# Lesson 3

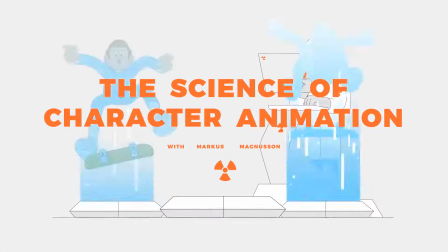(0:00)
Welcome back, fellow animators. In this lesson, we'll finally take a look on how to pose our block character.
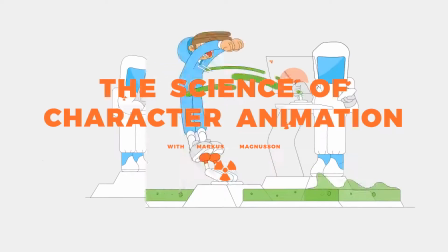(0:08)
So, fire up Illustrator and see you there.
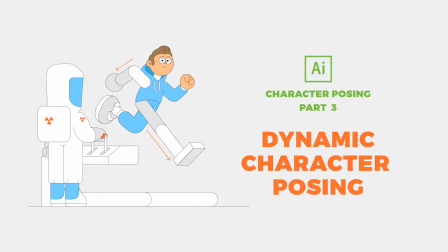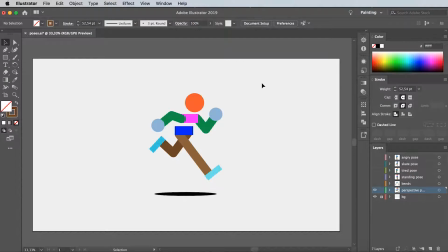(0:18)
Before we jump into all the fun posing stuff, I want to give you a brief rundown of how I work with perspectives and how they can help improve the dynamics of your character. And to illustrate this, I've drawn up this mid-air run cycle block character.
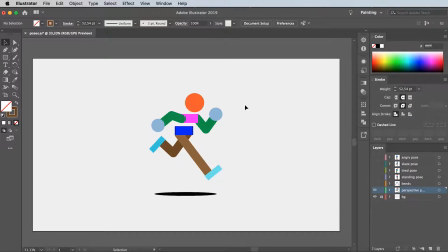(0:37)
Now, it doesn't look half bad as it is. I mean, the dynamics are good and the proportions feels okay, but something still feels a bit off. And yes, here's where a little bit of depth will work magic.
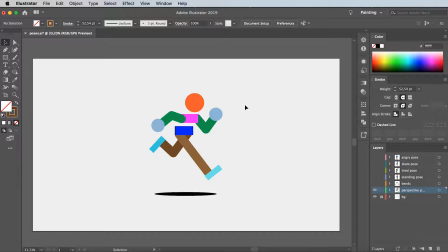(0:53)
Now, to make things easy to follow, I've split this section up in two parts, namely placements and bends. These in turn are all based on a simple front camera angle, as camera depths and angles is a whole course in of itself.
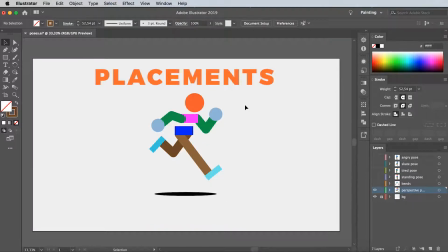(1:12)
Anywho, let's start off looking at placements. Now, what do I mean with placements in regards to depth? Well, it just means that everything you place in front of another object is closer to the camera and vice versa.
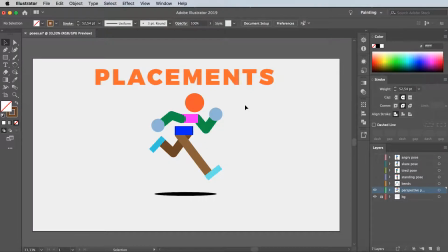(1:28)
Yep, it's as simple as that. But enough of me talking, let me show you how this works in practice. First thing we'll do is to add some depth to this front leg. So, duplicate it, give it a brighter shade of color.
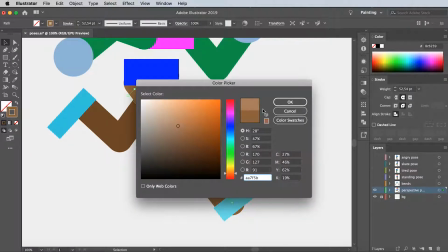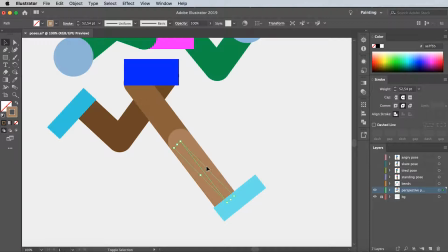(1:50)
Delete the top point and move it back into place. Now, you can already tell that this leg is pointing towards the camera.
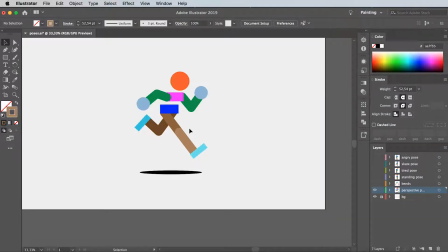(1:58)
How? Well, because of the placement of the lower part in regards to the top part. Let's now fix the back leg, and this time we'll place the lower part behind the top part, as we want the leg to move away from the camera and into the depth.
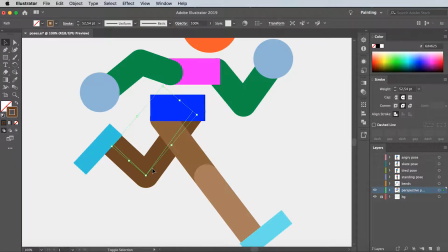(2:18)
So, duplicate the back leg, shave off any unnecessary points, and give the bottom part a darker shade of color. Yes, the further away from the camera, the darker the shade of color, and vice versa.
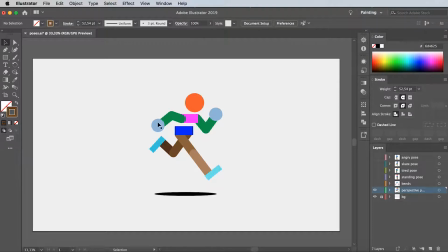(2:38)
Let's now repeat the same principles on the arms by making this front
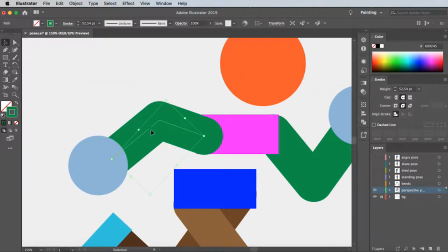(2:44)
arm move into the depth and away from the camera by, once again,
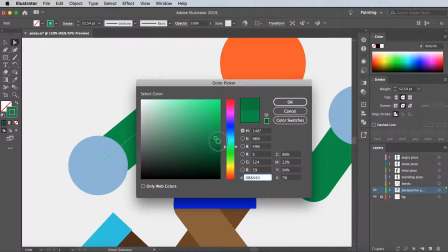(2:49)
splitting it up in two parts and placing each part behind the other with the hand furthest in the back.
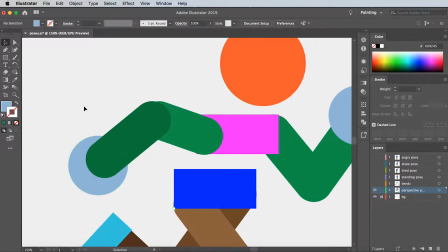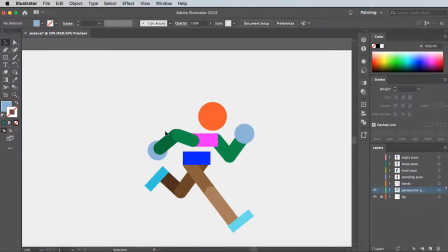Then we'll make this arm point towards the camera by placing each
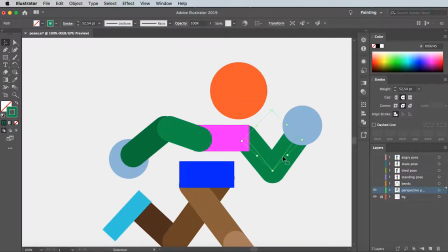(3:16)
part in front of the other with the hand furthest in the front.
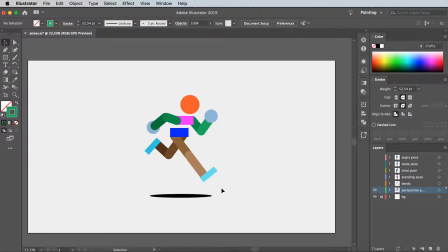(3:36)
Now, we only need to give the shoe some depth and we are done.
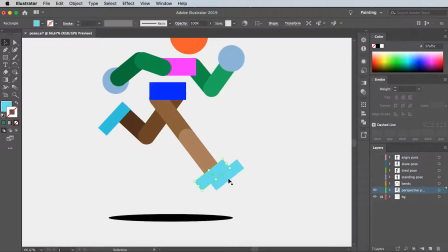(3:42)
So, drag a copy of the front shoe, make the back part a bit darker as this will become the bottom of the shoe.
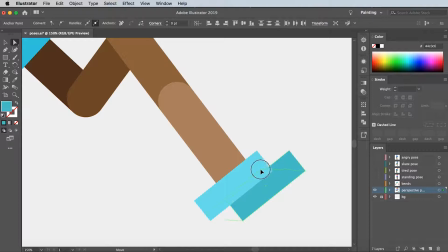(3:53)
Then match these 2 points with the bottom of the front shape like so. And drag a copy of the front shape, match these 2 points with the top part, adjust the length so it matches with the bottom.